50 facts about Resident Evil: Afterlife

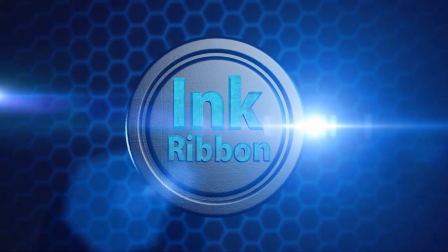(0:00)
Ink Ribbon.
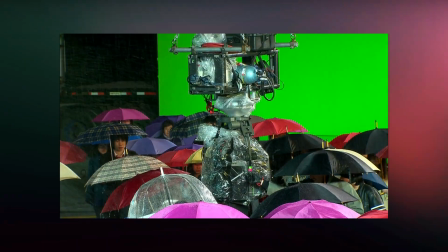(0:03)
After the third and final Resident Evil film made a buttload of money, the trilogy was expanded, and we naturally got a fourth film.
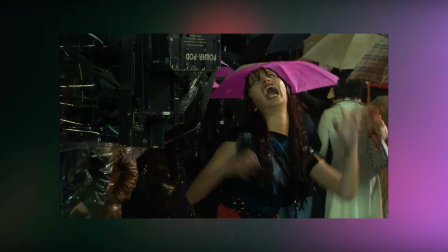(0:11)
Since I already covered the first three films in the series, I figured we may as well go all the way, so buckle up and get ready.
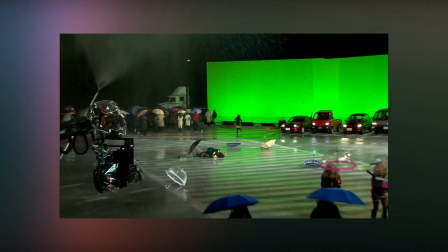(0:17)
From exploding cameras to removing Leon, here are 50 facts about Resident Evil Afterlife.
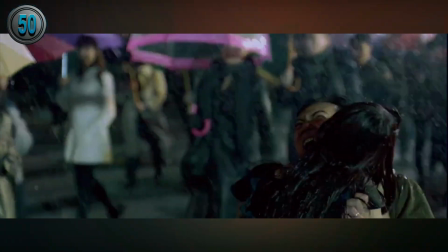(0:28)
The opening scene where the infection begins in Tokyo is set 4 years before the main plot of the film begins.
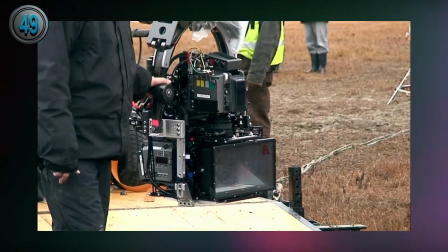(0:34)
This is the first Resident Evil film to actually shoot in all the locations depicted, being Tokyo, Los Angeles, and Alaska.
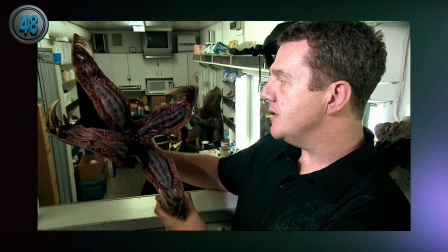(0:43)
Aside from lining up with the games, one of the reasons the more mutated monsters,
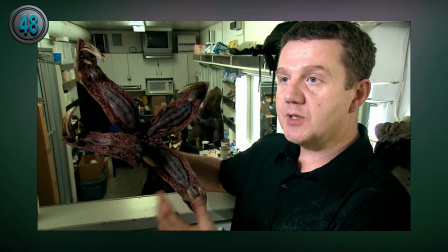(0:47)
such as the Majini zombies and the dogs, have heads that open up was mainly because, due to Alice's abilities,
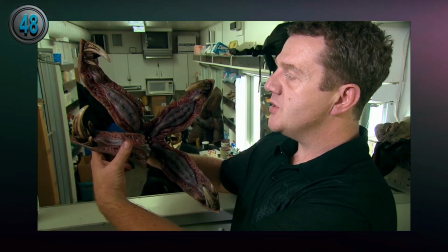(0:54)
the zombies wouldn't really pose much of a threat anymore and were no longer scary.
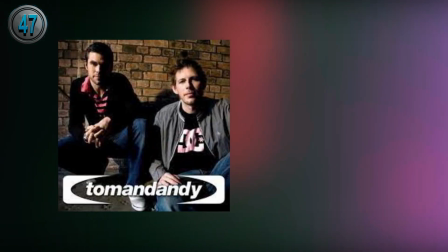(0:58)
The film's music was scored by the New York-based music duo Tom and Andy,
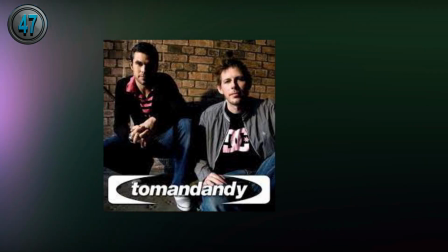(1:03)
who have scored several famous horror movies including The Mothman Prophecies, The Hills Have Eyes, and The Strangers.
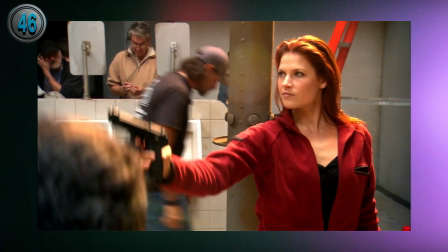(1:10)
Ali Larder reprised her role as Claire and ended up missing several episodes of Heroes due to her scheduling conflicts caused by this film.
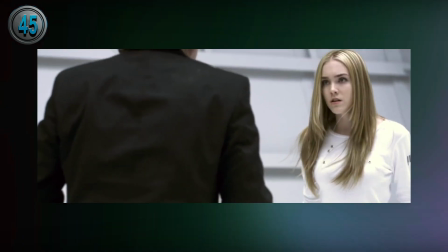(1:18)
Even though Spencer Locke reprises her role as Kmart and is featured,
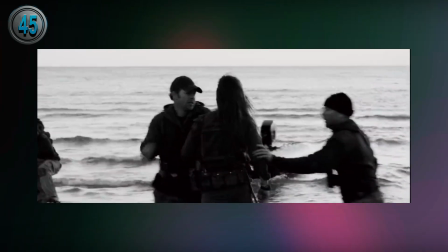(1:22)
she does not have any lines of dialogue other than her flashbacks, which are just recycled footage from the third film.
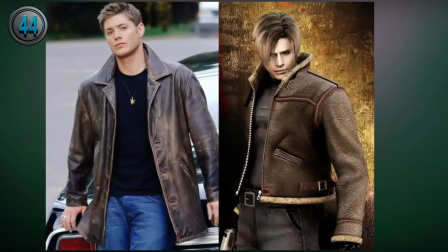(1:29)
Jensen Ackles was in negotiation to play the role of Leon Kennedy, but they fell through and Leon's character was written out and switched for Chris instead.
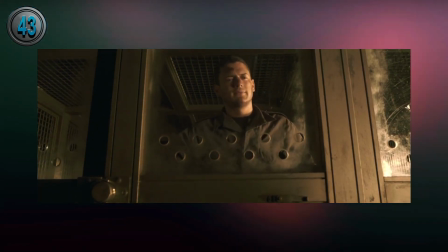(1:37)
This is also the only film in the franchise to feature Chris, even though he is a prominent character in the games. There are originally plans to have flashback sequences to elaborate on Chris and Claire's relationship and depict Claire in Raccoon City looking for him,
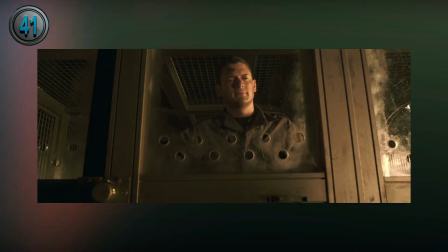(1:52)
but the scenes were later scrapped. Wentworth Miller, star of Prison Break,
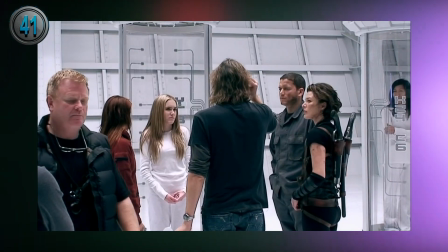(1:57)
got nervous when he saw the script because his character starts in a prison cell and the first lines in both the show and this movie are, "I know a way out of here." Sean Roberts, who plays Wesker, originally auditioned for the role of Chris Redfield, but lost it to Wentworth Miller, later being cast as Wesker instead.
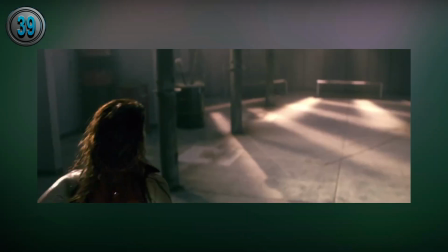(2:15)
When Claire is running from the Axeman and he swings at her, this was done as a visual reference to Code Veronica, when Claire is running from Steve.
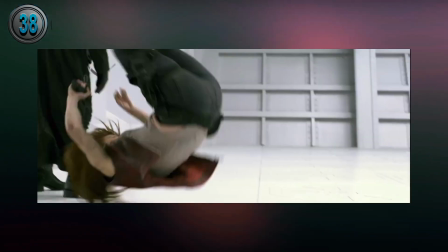(2:25)
During the fight with Wesker and the Redfields, when Wesker flips Claire,
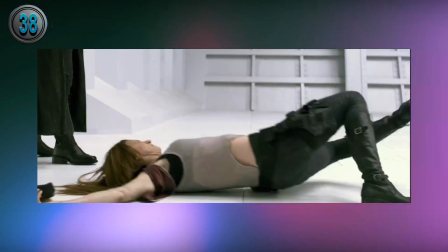(2:29)
you can see the TCR timecode on the bottom left corner was accidentally left in for one single frame.
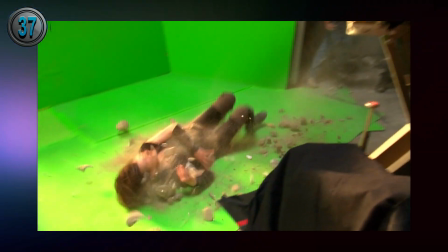(2:35)
The principal photography went fast and smooth, taking only 55 days of shooting to complete. After seeing James Cameron's Avatar, Paul Anderson and his crew were convinced to do the film in 3D and spent weeks learning how to use the 3D cameras.
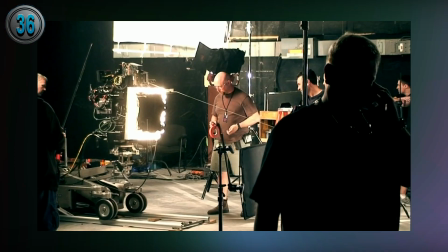(2:51)
Using them added about 20% to the budget, but also marked it as the first video game adapted film to be filmed in 3D.
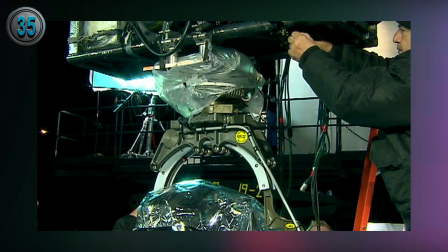(2:59)
Because of the weight of the cameras, they weren't able to attach them to a normal rig,
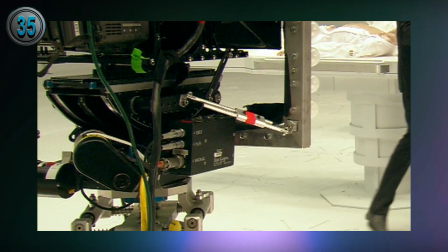(3:03)
so they had to have several custom-made motion control rigs just for their needs.
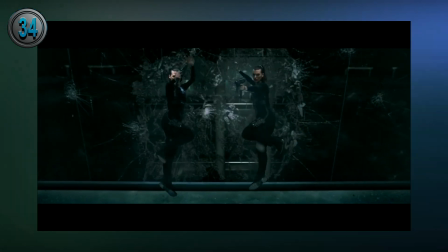(3:09)
Another interesting challenge the 3D cameras added was the inability to properly capture metal or anything reflective due to flares causing issues, so almost everything in the movie that looks like metal was specifically painted to look like metal,
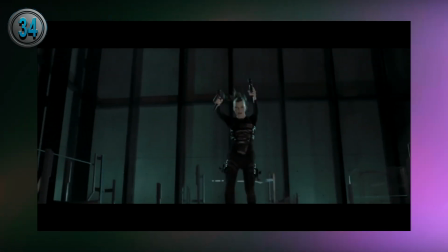(3:22)
but to not be shiny or reflective.
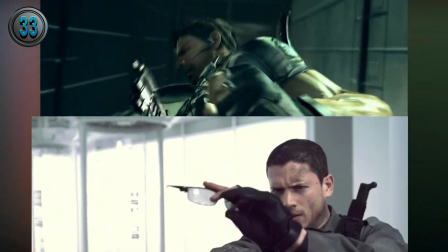(3:25)
The fight between Wesker and the Redfields has fight choreography lifted almost shot for shot from his fight with Chris and Sheva in Resident Evil 5.
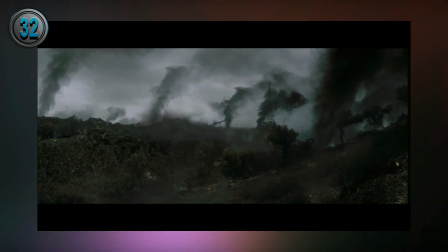(3:34)
A lot of the shots you see in the movie were specifically designed to enhance the 3D experience.
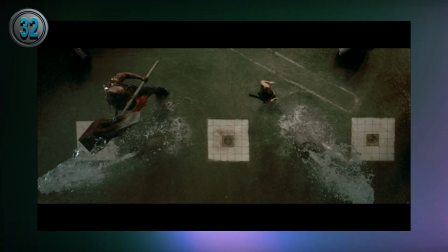(3:40)
Obviously, there are things flying at the camera, but there was also other things that captured spatial depth,
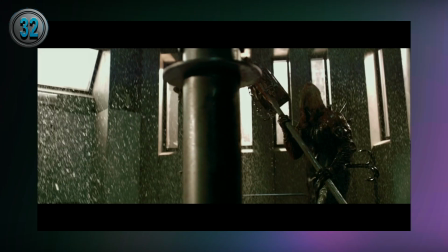(3:46)
like the underwater scenes, scenes with smoke, and of course, the famous shower room fight.
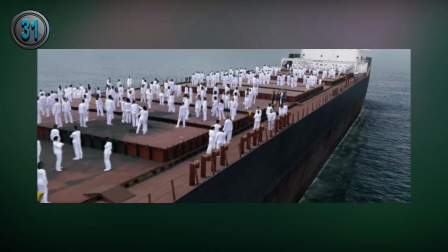(3:52)
All of the external shots of the Arcadia were filmed while the ship was docked, with all the docks being digitally removed later.
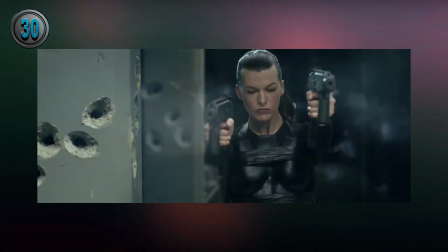(3:59)
In the action sequence with the Alice clones, they constantly go between wearing high heels and flats.